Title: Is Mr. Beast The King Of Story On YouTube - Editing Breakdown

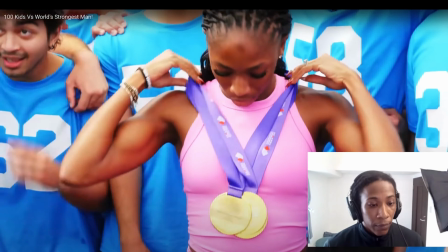You probably should. Shocker, the fastest woman in the world is very fast.
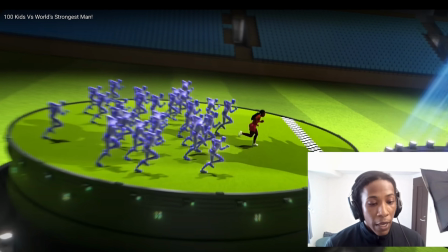Let's go to the next bit. All right. And now we've gotten to the end of this.
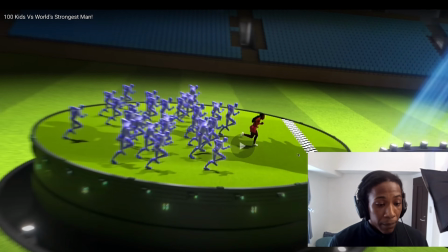Is an insane graphic, by the way.
Challenge. We have the smartest, greatest, Section again.
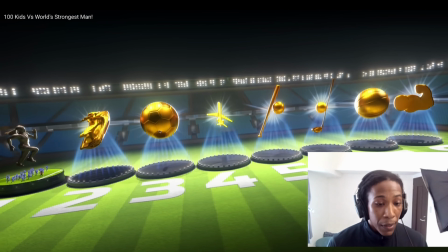#1 jet.
And this is just setting us up for what's to come next. It's giving us a reason why to continue watching. So we have this, just a moment.
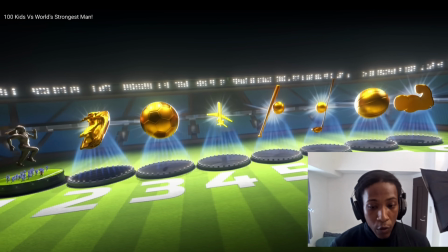So we have this graphic here where we're seeing all of the sports that are upcoming.
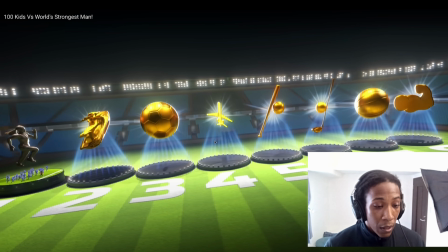And it's just an insane graphic that's telling us, hey, there is lots more to come.
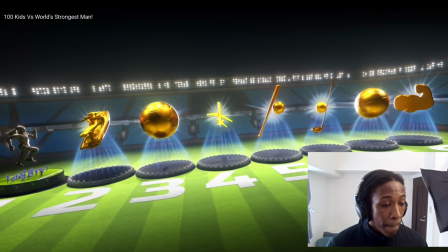Stay watching. Don't go anywhere because you're going to be rewarded for it. All of this is like opening another loop in our minds.
Racer on the planet, DJ Khaled.
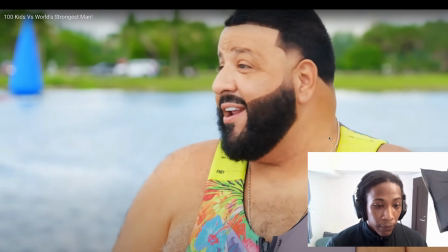That's right, Miami Zone 305. I'm ready to go. I don't care who's on a jet ski. Well, you know, I run the ocean.
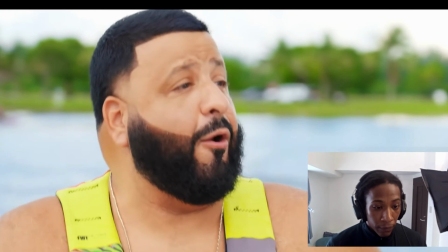You're I am going to come out on top. Okay.
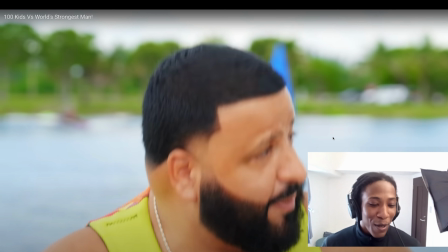Another one, so what they're doing is they're setting up the character, because we're back again to the beginning. Remember, I said at the start that there is a beginning, middle, and end to every single segment. And now they're once again setting up the characters for the beginning.
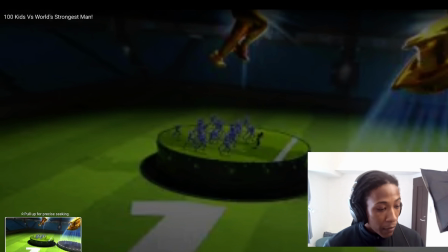And they're making DJ Khaled, like, it's cut clearly a bit faster.
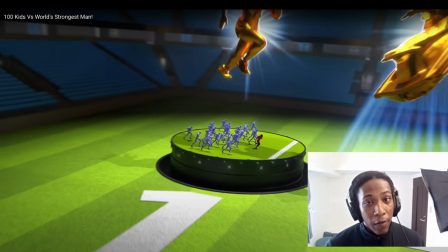So they're setting up DJ Khaled as a type of character. As an editor, you have like the power to decide who the person's going to be, how they're going to be perceived.
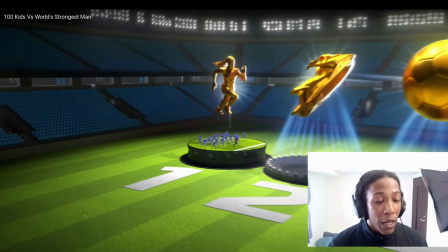And this guy, you can kind of tell if an editor likes a person or not based on how they cut the footage.
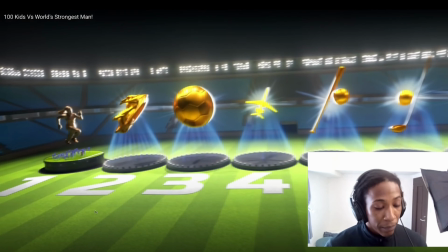So let's see what they're doing with DJ Khaled again.
Greatest #1 jet ski racer on the planet, DJ Khaled.
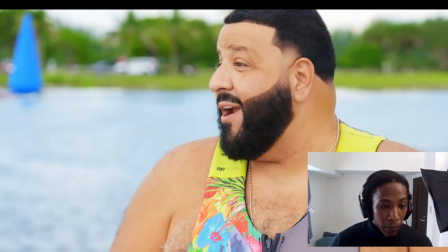That's right, Miami Zone 305. I'm ready to go. I don't care who's on a jet ski. Well, you know, I run the ocean.
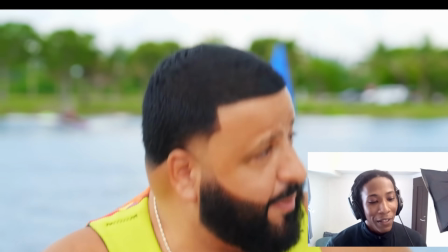I am going to come out on top. Right, Well, you're not racing someone that's using a jet ski.
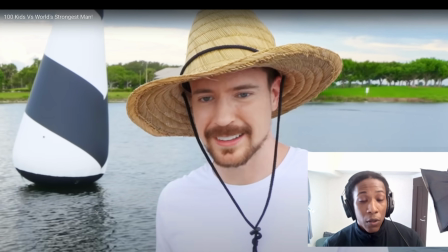Once again, open another loop, right?
You're not racing someone that's on another jet ski.
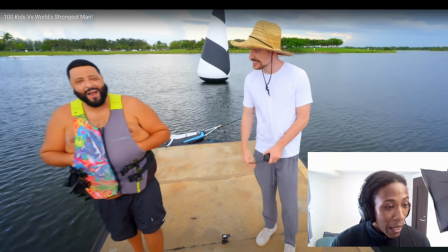So what are they on, right? And here, DJ Khaled, he's going out.
I'm the best, we're the best in Miami. No one's going to beat me.
They're showing his character here. So we're already getting some investment into him at the start of this.
Miami Zone 305.
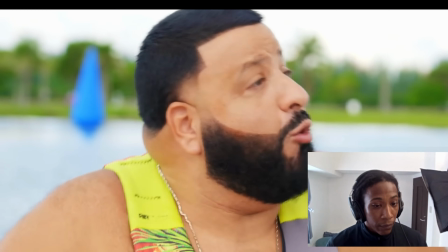I'm ready to go. I don't care who's on a jet ski. Well, you know, I run the ocean. I am going to come out on top.
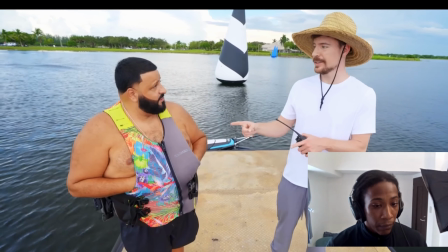Well, you're not racing someone that's using a jet ski.
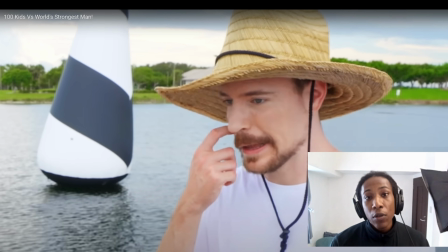Yeah, and that boom, that sound is like comedic effect as well. And it allows us to once again clear the air, let the emotions settle a bit, because we're getting into this super upbeat vibe with DJ Khaled, and we're gonna get a new emotion coming in now.
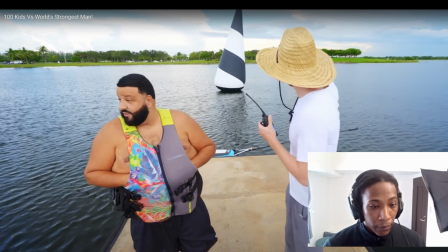Oh, you'll see. You're clear for takeoff. Takeoff. Just look right over there. You're racing the #1 jet suit racer on the planet.
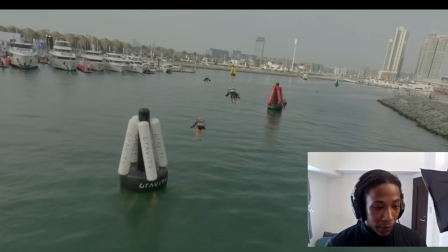Exciting. I don't know what that is. I didn't either, but apparently people actually race in jet suits, and this guy is the best in the world.
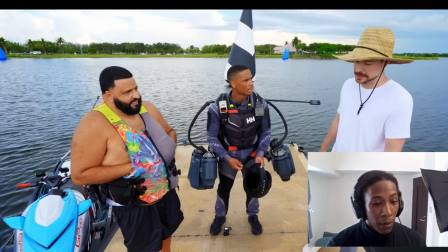So is there a trophy? That's incredibly cool. Yeah, the winner gets a huge trophy. Okay. Yeah, I'll take that.
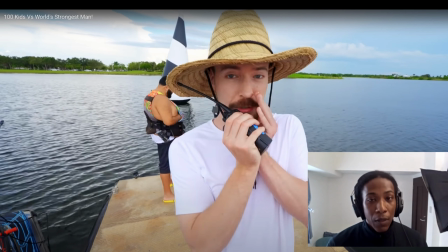Hey, can we get a trophy made before?
This is another loop that he's opening once again.
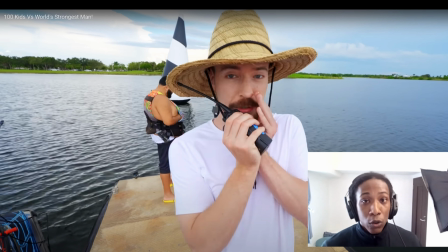So notice that there are several loops he's opening every couple of seconds. He's giving us more reasons to continue watching.
Exceptional at this, and I'm curious, can they get the trophy done in time?
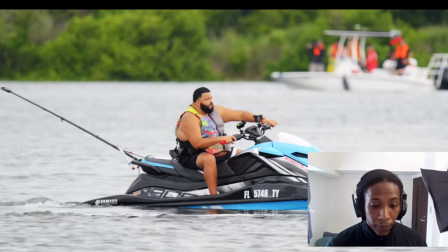The end of the race, please. Thank you. The challenge is simple. DJ Khaled will be on a jet ski while Issa takes to the skies.
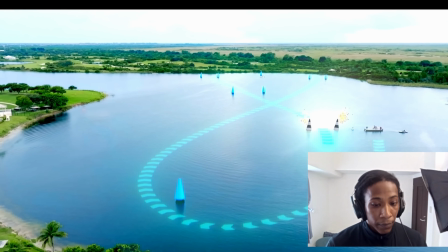And the first person to complete one lap through our course is the winner. Gentlemen, are you ready?
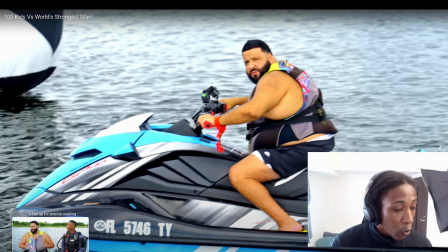3!
Okay, so once again, I want to go back and let's just look at story for a bit and see what's happening here.
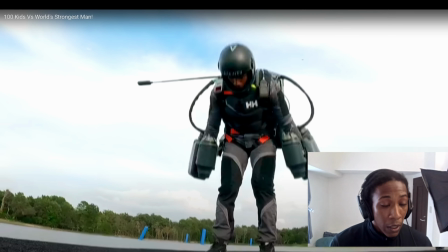So, because this is the start of the middle. It's a natural, the race is the middle.
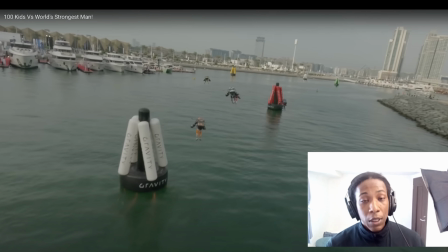Whatever the competition is going to be is generally going to be the middle. So,
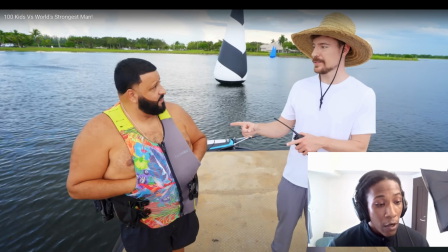the start, we have an introduction of the character here of DJ Khaled. And then we have a loop opened.
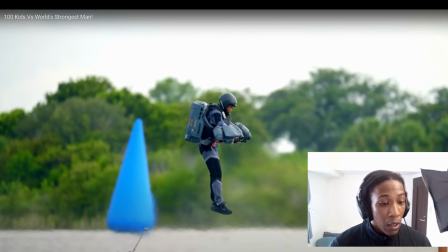And our expectation is exceeded because it's not going to be another jet ski.
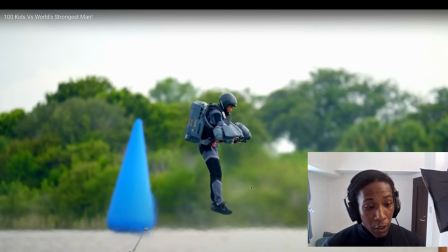It's this guy in the jet suit, I think they called it.
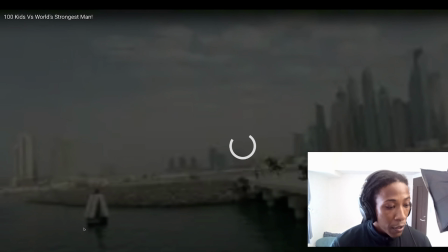As we continue forward, now I want to
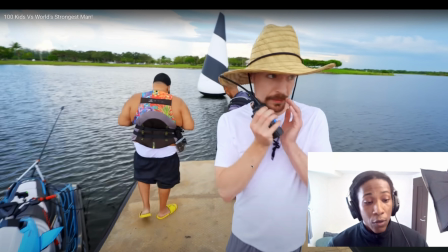examine the shots from here going onward. As he opened the loop here. Why did they make these shots?
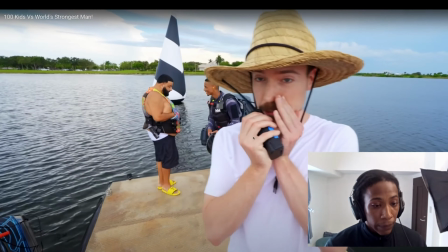Hey, can we get a trophy made before the end of the race, please? Thank you. The challenge is simple. DJ.
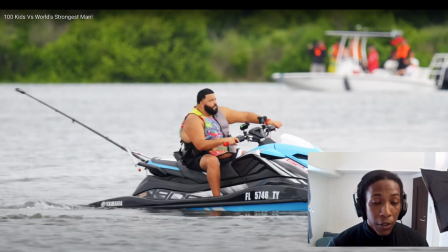So we got a Ken Burn zoom of Khaled getting ready. I think they're just letting us know Okay, this is one of the racers.
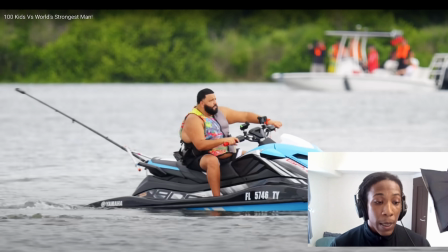Look at him getting into the zone right now. It's tension building because we're feeling his anticipation or the anticipation he should be feeling.
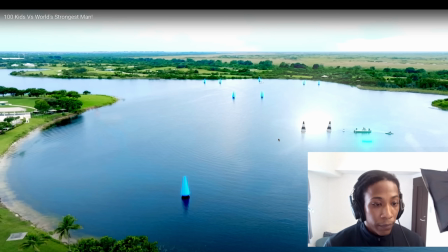Khaled will be on a jet ski while Issa takes to the skies. And the first person to complete one lap through our course is the winner.
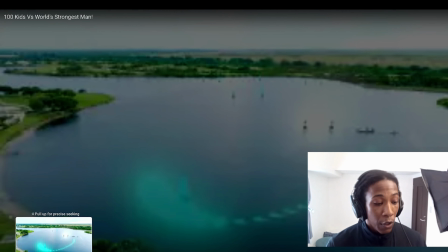Okay, and obviously we need to know the course, right? Where are they racing?
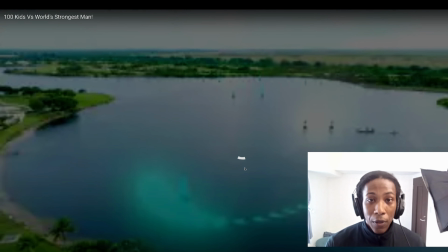Because if they're just racing and we don't know what's going to happen, like, is there an end to the race? Like, it certain things just don't make sense. But I think now my time is actually up.
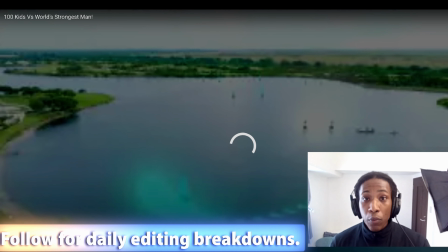So lock in with your boy for the editing study sessions. All the best.